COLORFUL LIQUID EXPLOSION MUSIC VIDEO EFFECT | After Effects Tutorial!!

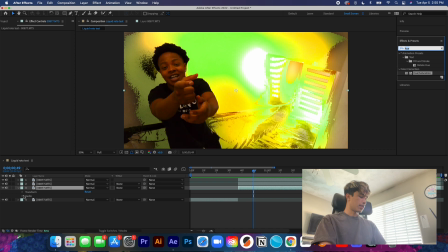What we're next gonna do is we are going to grab a glow effect again,
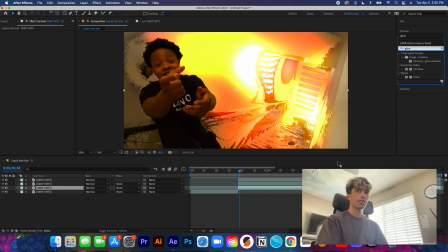and we are going to add this now to our rotoscope layer. So this is just to make sure that the rotoscope pops in at the very beginning of the clip. So I'm gonna take this glow effect, and now to our rotoscoped layer, which is the top, and we're gonna drag this right there.
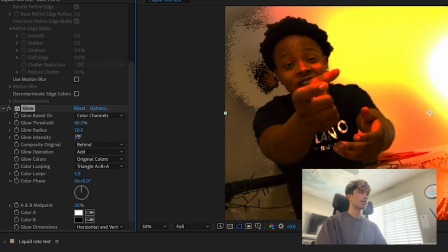And then we are going to, you can see our subject is starting to glow now.
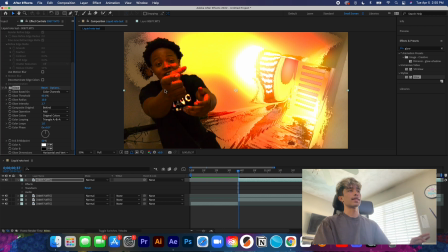Now this is where you can use threshold, because as you can see, only like the fingertips of my subject is glowing.
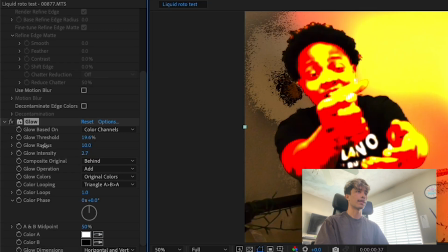So I'm gonna increase this threshold so that everything's like, he's all glowing now.
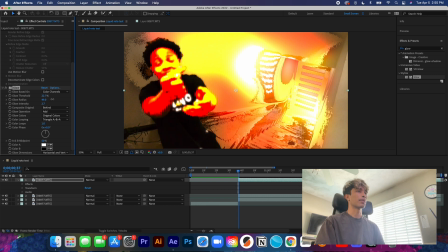And it kind of becomes harsh like that with the glow, but we're gonna increase the radius so it becomes like very gradient. And then what we're gonna do is we're going to keyframe the glow intensity at the very beginning,
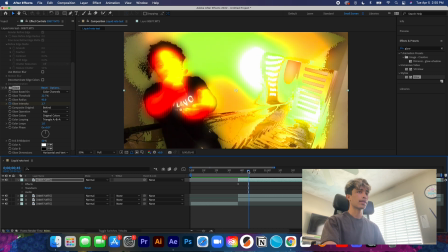and then move a couple frames inward, and then decrease that all the way to zero.
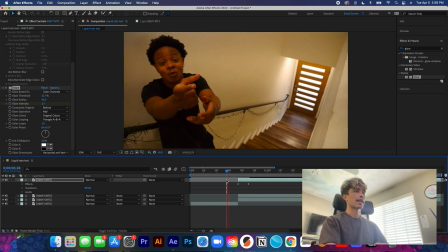So what this basically does is that it kind of creates this pop.
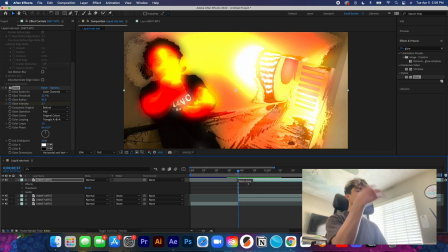It pops in, and then like he's like in the scene now. So it just adds like, you know, another level of effects to it. What we're gonna do to the top rotoscope layer again is we're gonna go to the transform tab on the timeline. And then what we're gonna do is we're gonna scale it up at the very first keyframe.
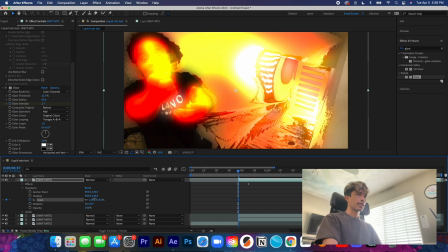So I'm gonna take this scale and just scale it just a little bit up like that.
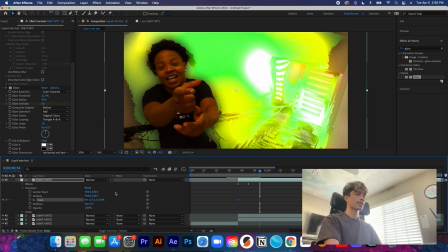And you don't even have to worry about the anchor point because it's gonna be so fast. And then we're just gonna drop this right back down to 100.
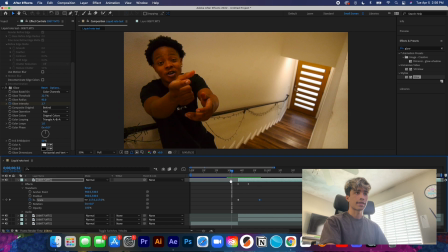Move a couple frames forward and you just add that. So then it kind of like pops in.
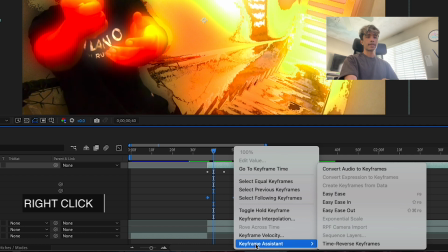I'm going to select these, hit keyframe assistant, right click, keyframe assistant, and then we're going to turn these keyframes into easy in.
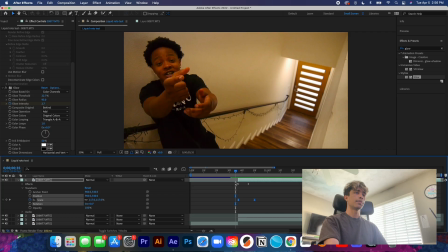So then that just makes it so that the movement is a little bit more smooth with the pop in.
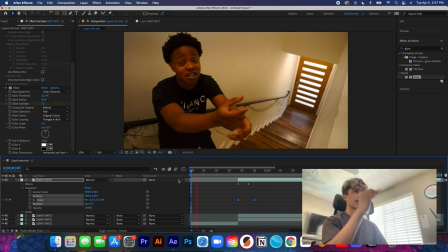So now you can see the scene is all normal and then he pops in and just like adds, you know, just tops the effect.
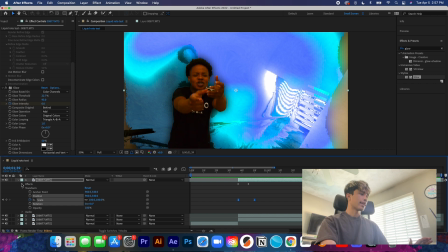Lastly, what we're gonna do is, now this is what I said, this is just a preference thing. This effect is really fun.
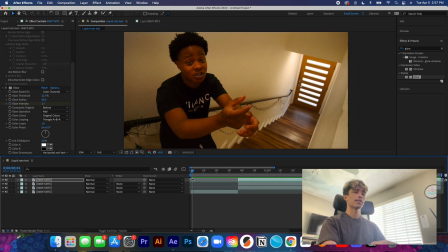I try to aim for all the effects on this channel are just really fun effects and you can just play with them.
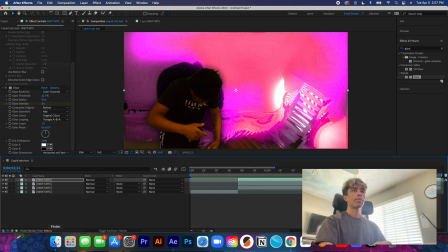So I encourage you to be creative with it. But something I do like to add is a CRT or like VHS effect in between the rotoscope layer and the background layer.
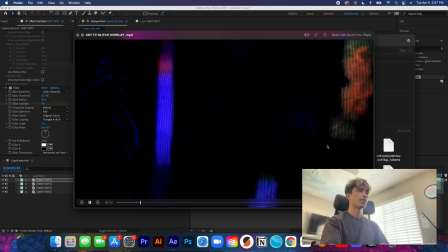So I have this CRT footage downloaded. It's just a basic overlay file. I'll link a YouTube video down below where you can download a similar footage.
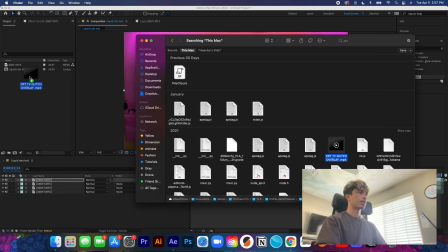We're gonna take this and we're gonna drag this into our project.
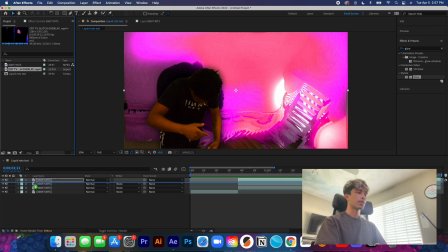And then we're gonna drop this right in between the rotoscope layer and the background.
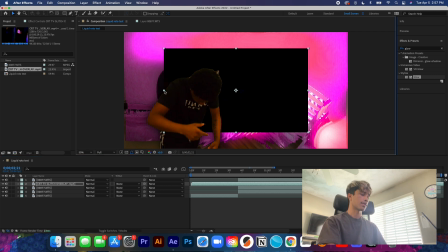So now you can see there's this black box behind it.
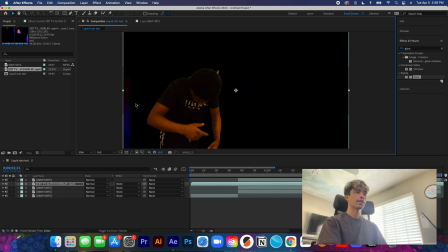Shift and hold shift to scale it up, and then this whole CRT effect is covering the footage now.
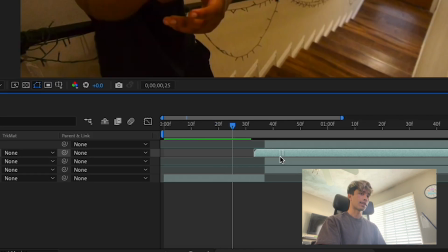So now it's on top of the front layer, so we can just drag this basically over to where we want the video to start.
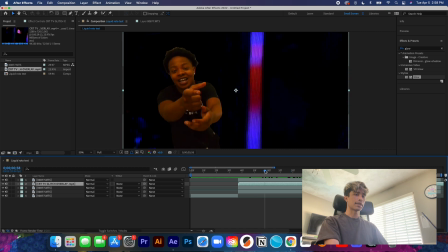And then you can see our subject is in front, but everything is still black. So what you can do is come over here to the blend mode and then select add.
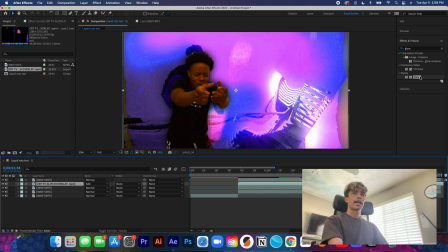And then what we can also do is add a glow to your overlay. I just like to do this. It's just preference thing. Hey, it's just a fun creative effect. So just have fun with it, mess around, you know, just see whatever works best. And I'm just gonna add some glow to our CRT effect.
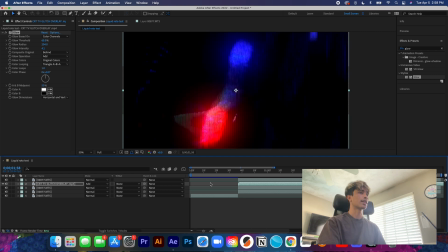So if you can't tell what I'm doing, just cause everything's going on over here, I'm just adding some glow to the CRT effect.
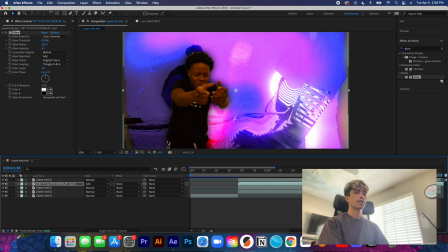So just, you know, pops more and just makes everything look a lot more colorful. And then, voila.
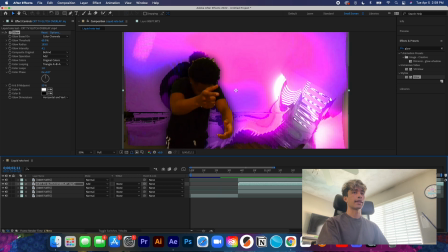So now we have our footage and everything is like really crazy.
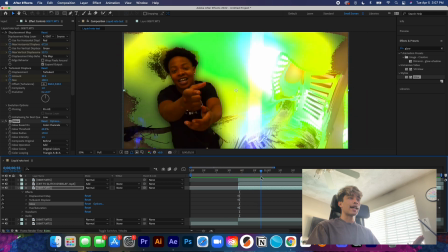So now that we have all our effects done, one thing that I like to add that just tops it off is a shake effect between the
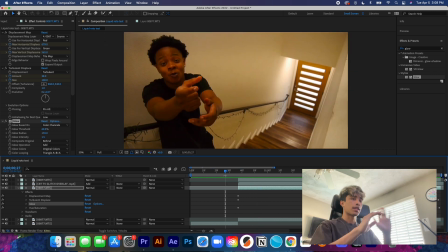regular clip and the effect with all the clips. So it's just a quick transition that just, you know, ties everything in all together. So what I'm gonna do for you guys is I'm going to link down below in the description 5 free shake transitions that you can use with Premiere Pro.